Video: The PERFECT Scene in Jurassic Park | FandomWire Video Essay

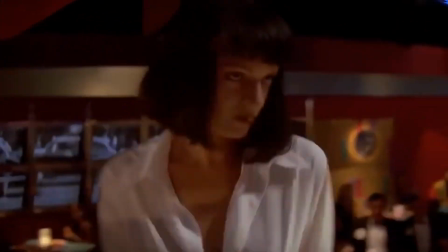0s
The 90s are often regarded as a high point for the world of cinema.
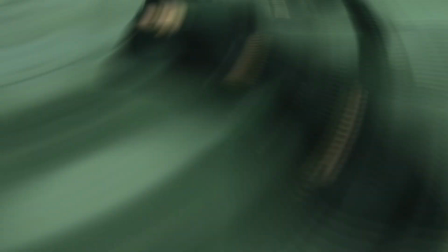3s
After all, it's the decade that gave us timeless classics like Pulp Fiction, The Matrix, The Shawshank Redemption, Goodfellas, and Jurassic Park.
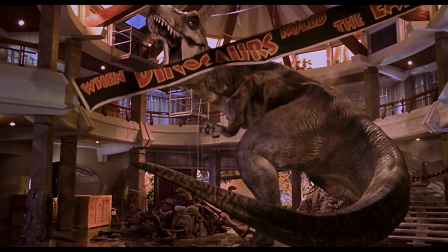10s
And while all of those films are phenomenal, it's Jurassic Park that stands out as a crowning cinematic achievement.
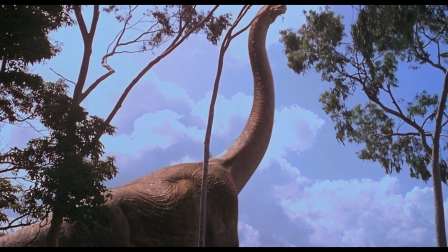17s
The film's use of animatronics and CGI to recreate dinosaurs in such a convincing way was something that audiences had never seen before.
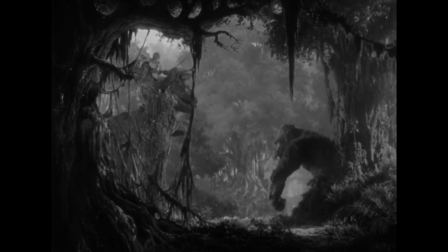24s
Prior to this, dinosaurs had typically been portrayed in film through the use of stop-motion animation, like in the original King Kong classic from 1933.
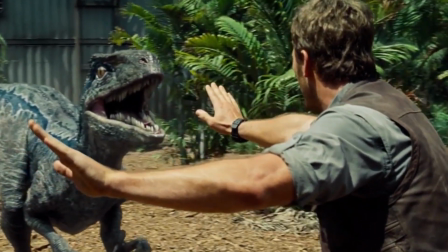31s
While the Jurassic franchise has had its ups and downs, the original film remains unmatched.
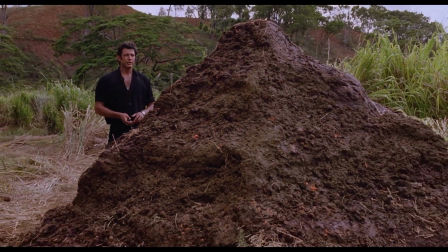36s
There are countless moments that make Jurassic Park so memorable, but one scene stands out above the rest.
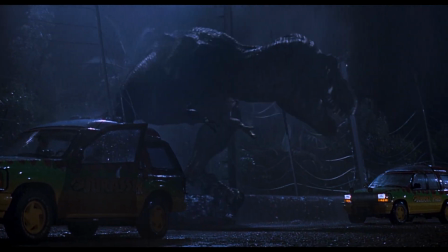41s
It's thrilling and terrifying. It's a visual masterwork that sets the tone and themes for the remainder of the film, while furthering the development and arcs of its main characters.
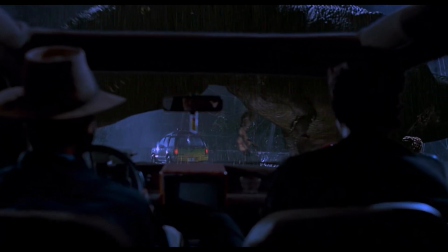49s
It's perfect. You know what scene I'm talking about. The T-Rex escaping from its enclosure, of course.
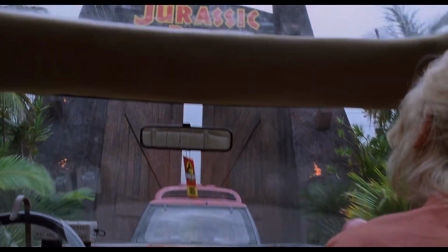55s
Jurassic Park is a 1993 action-adventure film masterfully directed by Steven Spielberg.
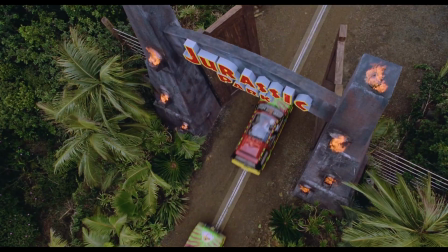60s
It's adapted from a 1990 novel of the same name, written by Michael Crichton. Crichton is no stranger to having his books adapted for the screen.
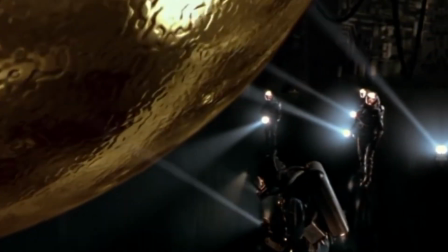67s
His novels Twister, Congo, Sphere, and numerous others have all made their way to theaters.
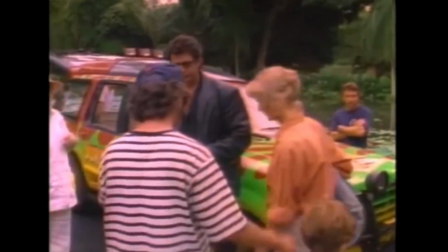72s
But the film studios knew that Jurassic Park was something special, so much so that there was a bidding war for the film rights before the novel had even been published,
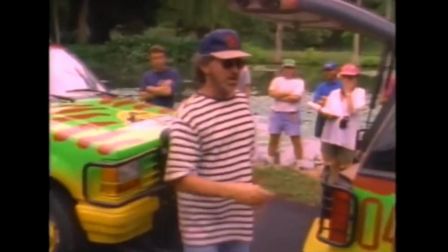80s
with Universal Studios eventually landing the rights for $1.5 million. There were a lot of changes made with the jump from page to screen.
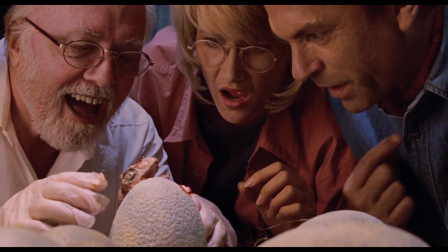88s
Some characters were left out and others were drastically changed, but none more than John Hammond, played by Richard Attenborough.
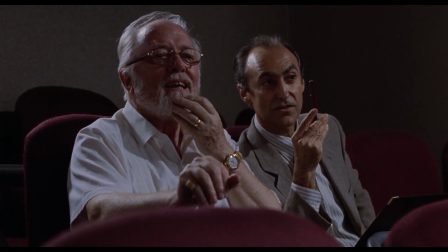94s
In the novel, John is a narcissist. His one and only care throughout the book is the success of the park and making as much money as possible, no matter the cost.
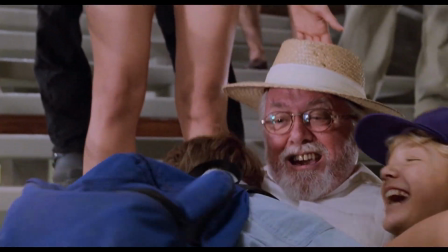102s
He's willing to put people's lives in danger, even his own grandchildren, if it means Jurassic Park will succeed.
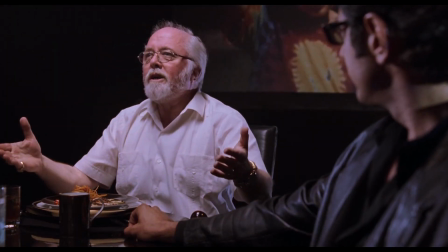107s
While that's somewhat the case in the film, it's to a much lower extent.
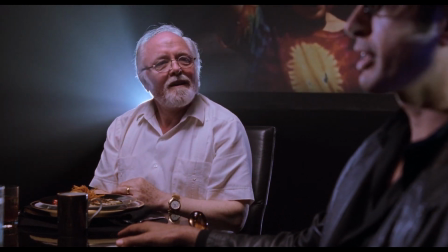111s
Richard Attenborough brings a kindness and sincerity to the character, despite his grandiose and dangerous aspirations.
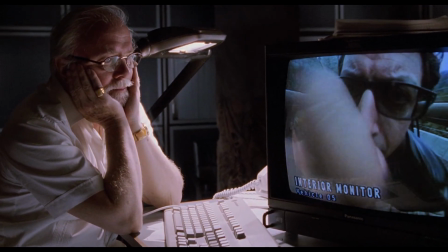117s
When his grandchildren are in danger, it's his determination to protect them that drives his efforts to regain control of Jurassic Park.
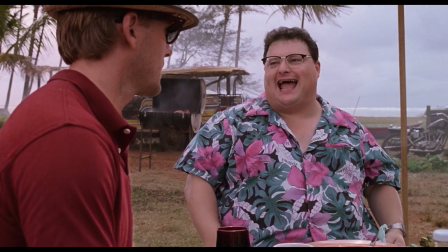124s
And his grandkids are in danger a lot. Dennis Nedry is a Jurassic Park employee, played to perfection by Wayne Knight, who's best known as Newman on Seinfeld.
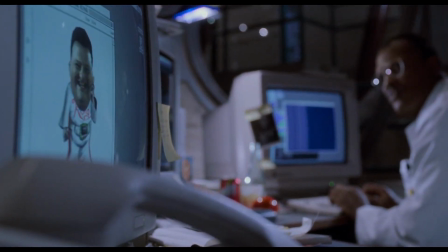133s Hello, Jerry.
Unknown to, well, anybody else, Dennis has a plot to steal the dino DNA and sell it to make a quick buck.
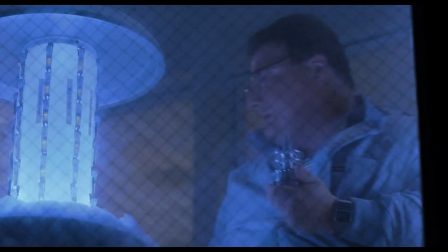140s
And in doing so, he inadvertently launches the park into chaos by killing the power.
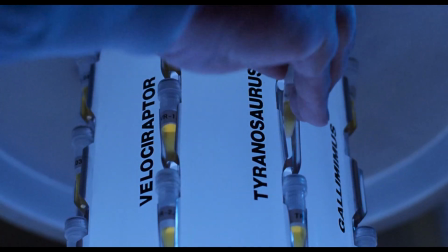144s
It's greed and a fascination with playing God that launches the park and its inhabitants into a nightmare scenario.
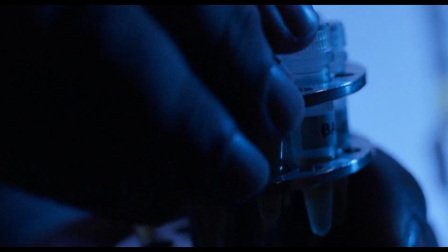150s
And those themes would continue through the film and its sequels. But don't worry, Dennis doesn't get off scot-free.
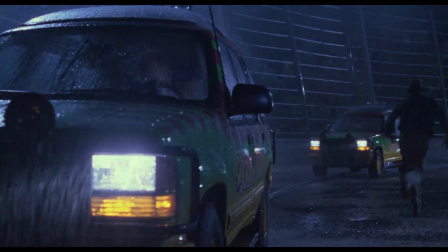155s
The loss of power causes two tour jeeps to come to a halt outside the T-Rex enclosure.
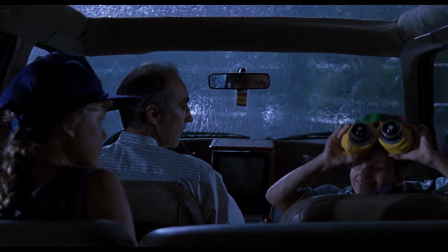160s
The first jeep is occupied by John's grandchildren, Tim and Lex, as well as the park's lawyer, Donald.
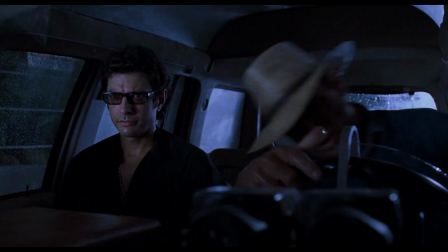165s
The second jeep is occupied by Dr. Alan Grant and Dr. Ian Malcolm.
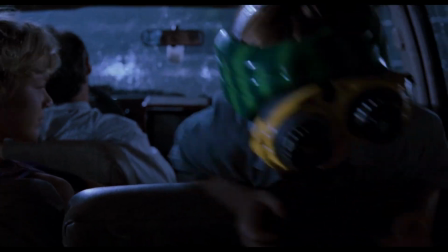169s
Up until this point, the jeep tour has been mostly uneventful, but as the darkness sets in and the rain falls, all of that changes.
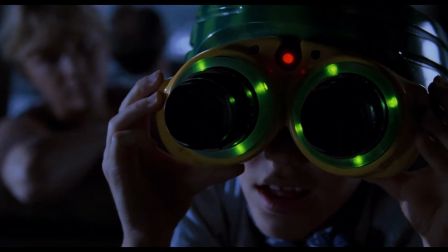175s
The film builds tension masterfully, and that tension continues to mount as the scene plays out.
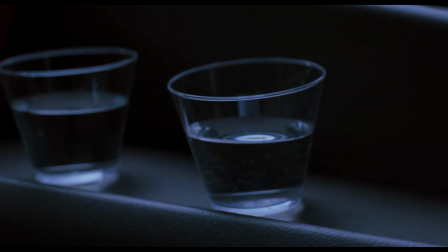180s
The glass of water sitting in the cup holder begins to vibrate with a prolonged pulse.
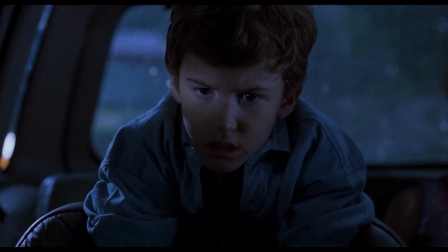184s
The image of the water rippling as a thunderous boom can be heard approaching from the distance is now iconic, an omen of the unimaginable terrors that will soon be upon them.
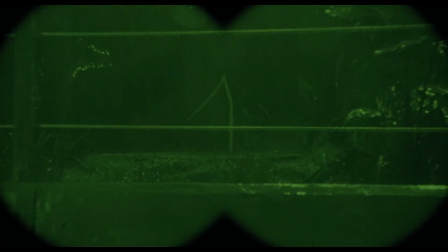192s
Then the goat that had previously been chained in the T-Rex enclosure is gone. The chain hangs from the post with no sign of the animal until the moment its detached leg
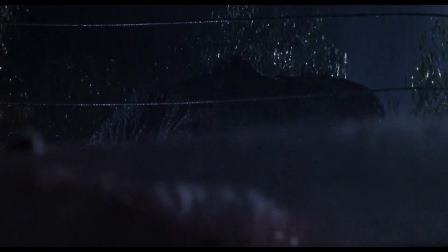201s
is thrown onto the glass roof of the Jeep and the T-Rex emerges from behind the trees to reveal itself.
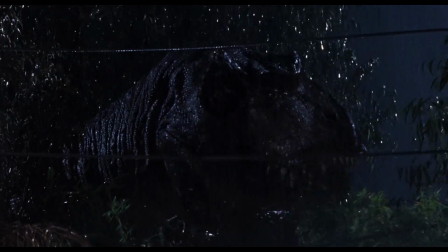206s
It's a methodical build-up to the first look at Jurassic Park's most dangerous predator.
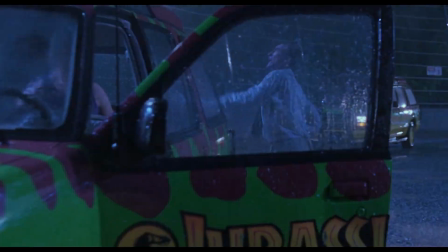210s
Donald immediately flees the Jeep, leaving its driver's side door wide open as he hides in the nearest toilet, leaving Lex and Tim alone, scared and clueless of what to do.
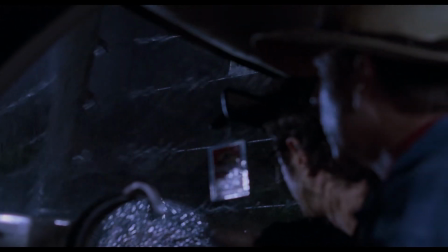219s
From the second Jeep, Ian and Alan watch, helpless and in awe of what they're witnessing as the T-Rex breaks free from its enclosure.
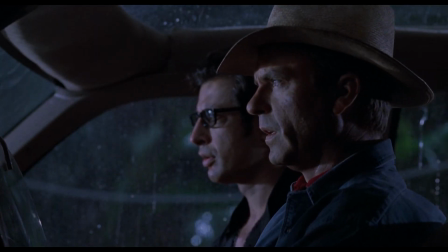226s
Alan urges Ian to keep absolutely still, assuring him that the T-Rex's vision is based on movement.
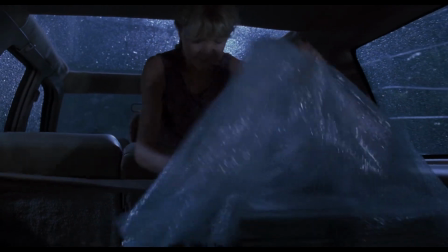231s
The camera then immediately cuts back to the first Jeep to reveal the two children frantically moving around the vehicle and desperately searching for a flashlight.
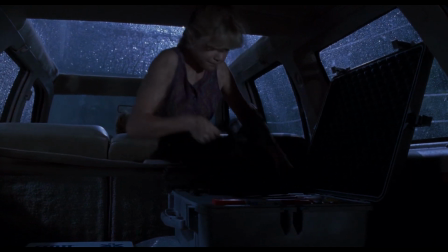239s
This highlights the level of danger that Lex and Tim are in by showcasing the fact that they are completely unaware of how to handle the situation.